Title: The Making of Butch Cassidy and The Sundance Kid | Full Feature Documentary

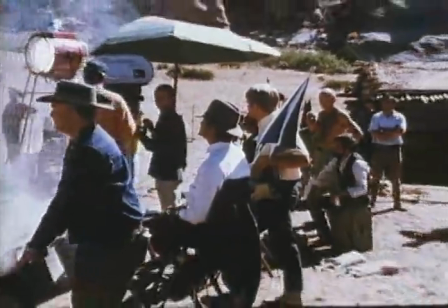12:31 Christ, we had dust and smoke in front of every shot conceivable. I like that effect.
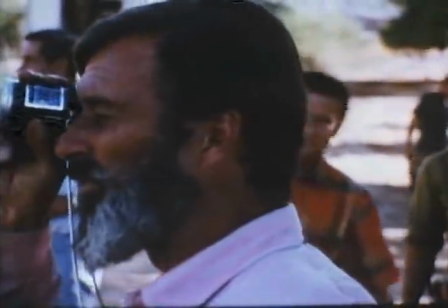12:36 I've always thought it was much sexier to see a naked woman half-veiled than to stare
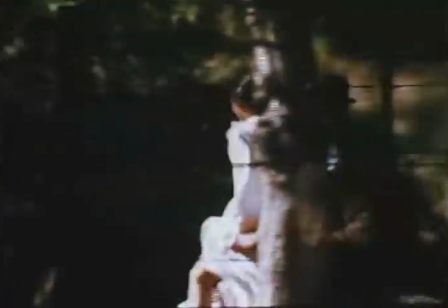12:40 at her ass dead on and Connie felt that way about obscuring photographic images.
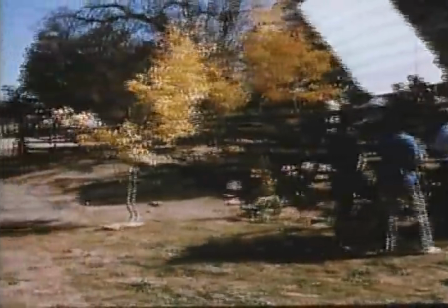12:46 That's correct, because it's reflex.
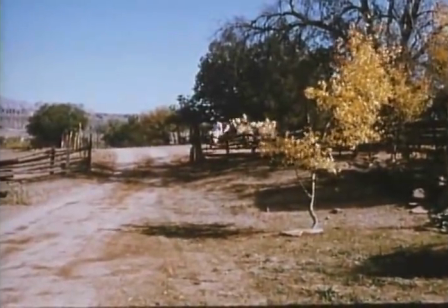12:49 We tried to shoot through things at the actors, and sometimes the actors objected in a pretty unsubtle way.
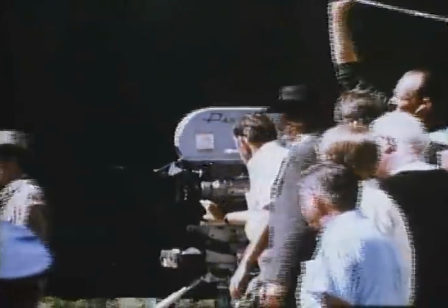12:59 Are they all Mitchell cameras? I'm a grandmother and a female, and I've got my rights.
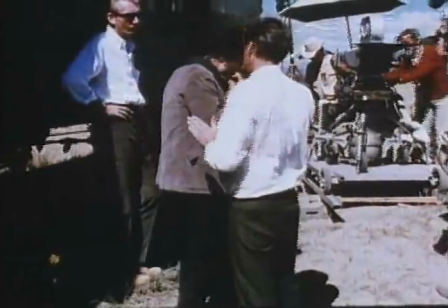13:04 Every once in a while, you run across a scene you really don't like, and that's the way I felt about the one where Bob grabs the fat lady and Butch imitates her voice.
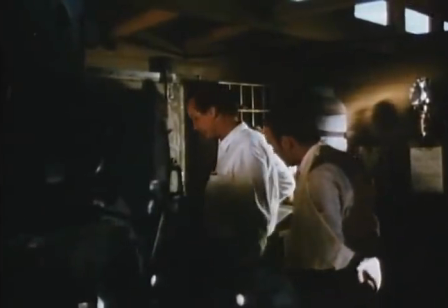13:13 Now, the trouble with it was it just seemed phony. I couldn't really believe that Butch could imitate her voice well enough to fool Woodcock,
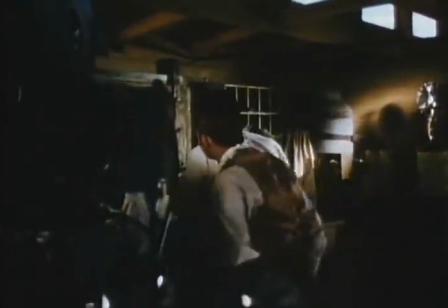13:20 even though I planned to help that later in the looping by switching to Paul's voice halfway through her prayer.
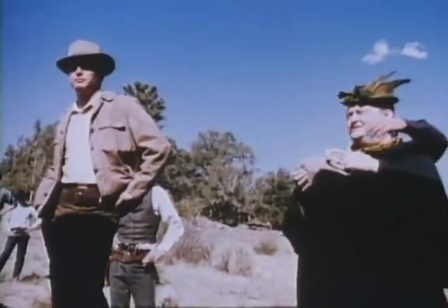13:25 Thy kingdom come, thy will come.
Anyway, we shot it, and people seemed to think it was funny as hell, but I don't like the damn thing, and I never will.
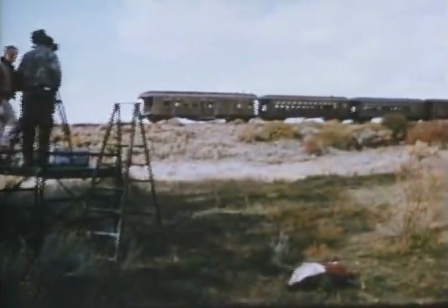13:33 How high is this explosion going to go up? Oh, I'd say maybe 75 feet. Will the blast knock him down?
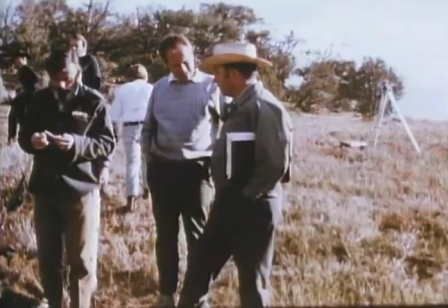13:40 Well, it'll make him back up.
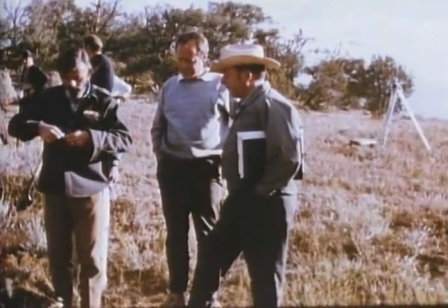13:42 For the scene when Butch blows up the baggage car, we had to build it out of balsa wood so our stuntmen, who stood in front of it, wouldn't get too badly banged up.
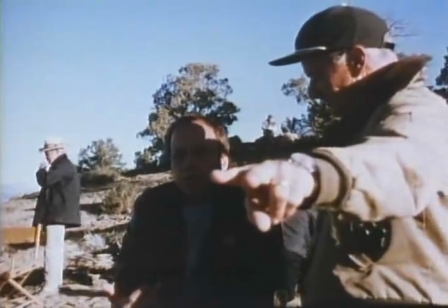13:52 We had a very good dynamite man on the show. He was very accurate as to safe ranges of operation, and he could place these guys where they wouldn't get hurt.
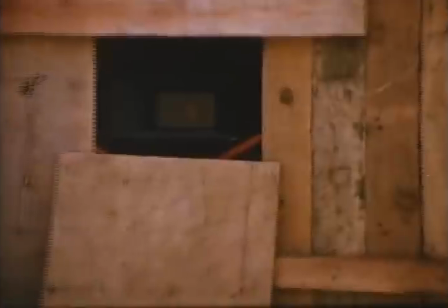14:02 We constructed bunkers for the closest cameras. Actually, we had four cameras on the shot, and we cranked them at varying speeds.
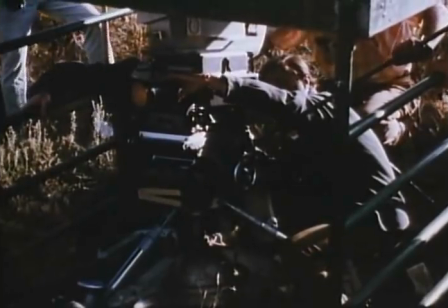14:14 here. You have to over crank an explosion otherwise it'll be too fast on film.
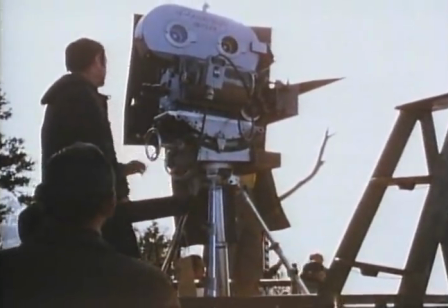14:22 A normal speed is 24 frames so we over cranked the main camera at 64. As a matter of fact we had different speeds on all of the cameras.
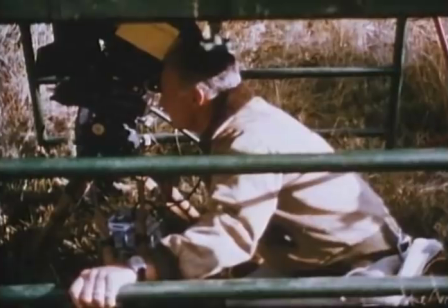14:29 We didn't want to take this shot over again.
I'll get speed from Ed in the bunker, and I'll get speed from Connie over on the fourth camera.
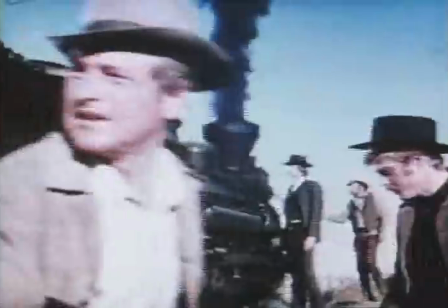14:36 And then I will say action. Well, that ought to do it.
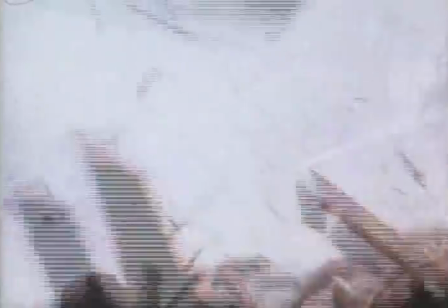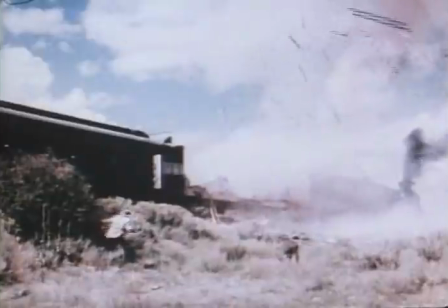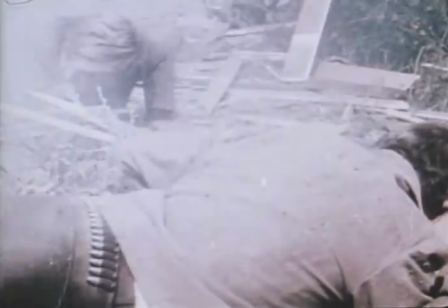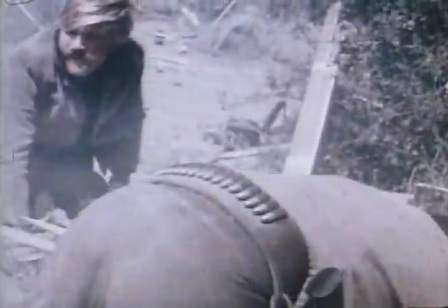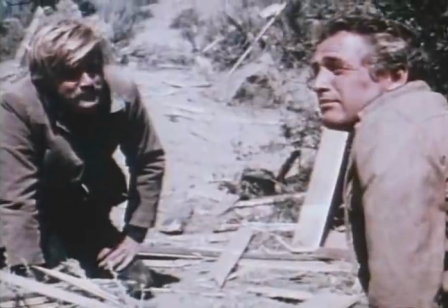15:02 Think you use enough dynamite there, Bush?
In the movie, immediately after the explosion,
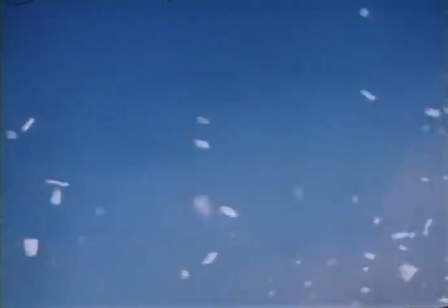15:08 the money from the safe is supposed to be floating through the air, and we had to match the floating money on each one of our subsequent cuts.
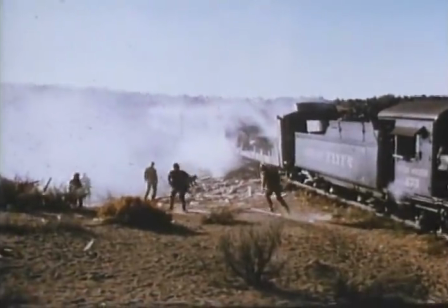15:15 We had a huge Ritter fan concealed here beyond the other side of the train, and we kept feeding fake money into it to blow it up into the air for those shots.
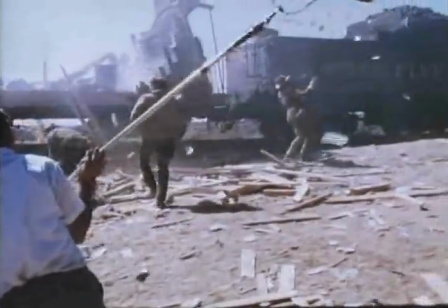15:25 It takes a lot of time to get the smoke pots and the floating money and the actors all coordinated
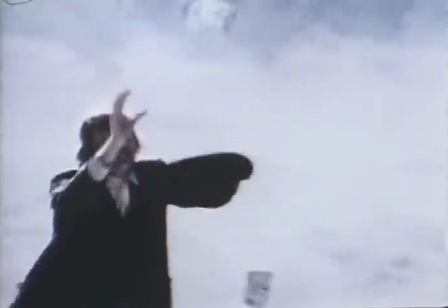15:30 for each shot and individual matching takes like this can prove very costly.
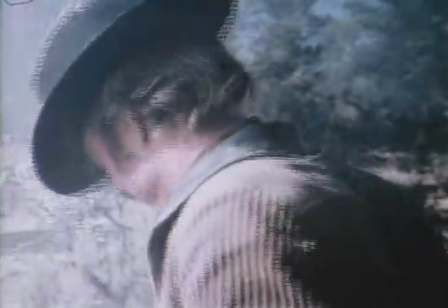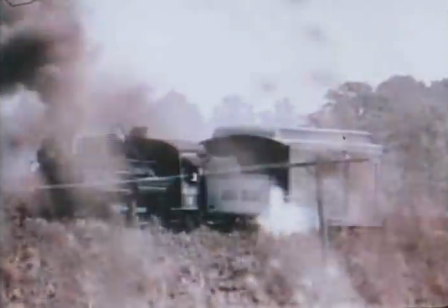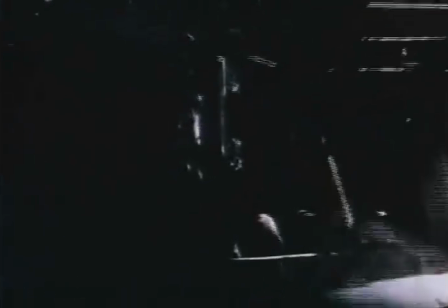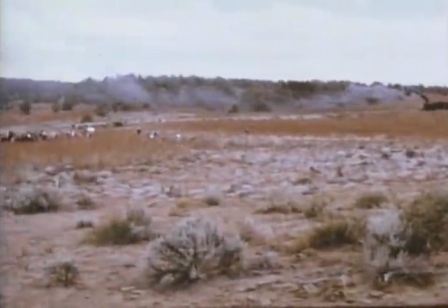15:52 For the arrival of the super posse, we had to build a special car for the horses to jump out of.
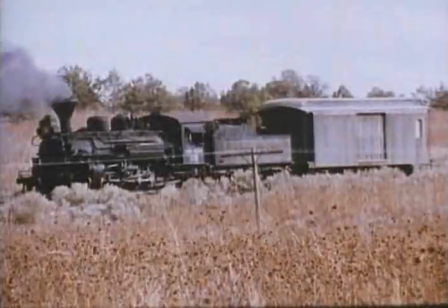15:58 It's three feet higher than normal so the guys riding the horses wouldn't get decapitated on the jump out.
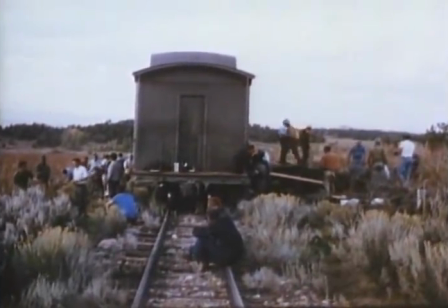16:03 Also the only way the horses could get a dynamic bursting out of the car would be if they had a little run at it.
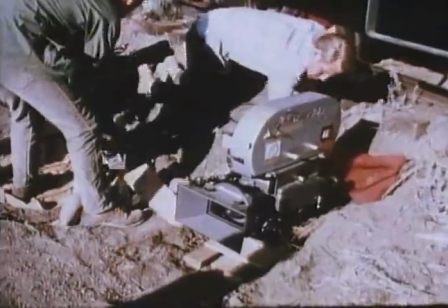16:08 So we built this ramp on the far side of the car and we opened up both doors so the horses could run up the ramp on one side and out through the open door on the other.
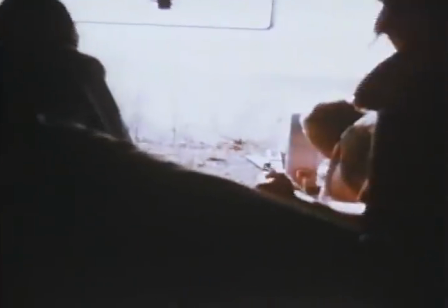16:17 It was a dangerous shot and cost us over a thousand dollars per jump for the stunt riders to do it. So we had several cameras for each jump so we wouldn't have to do it too often.
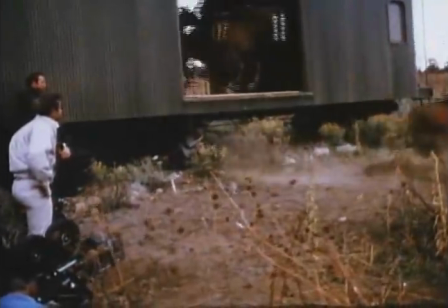16:26 We shot it of course so you don't see the open door on the other side and it just looks as if they're pouring out of a closed box car.
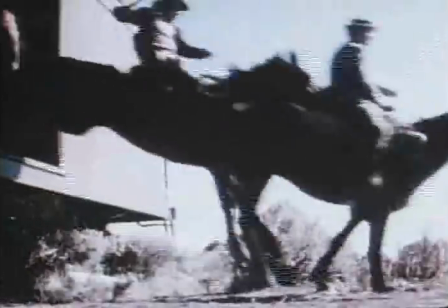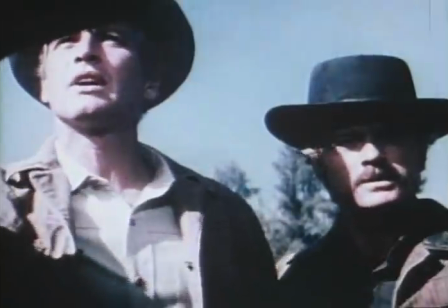16:39 Whatever they're selling, I don't want it.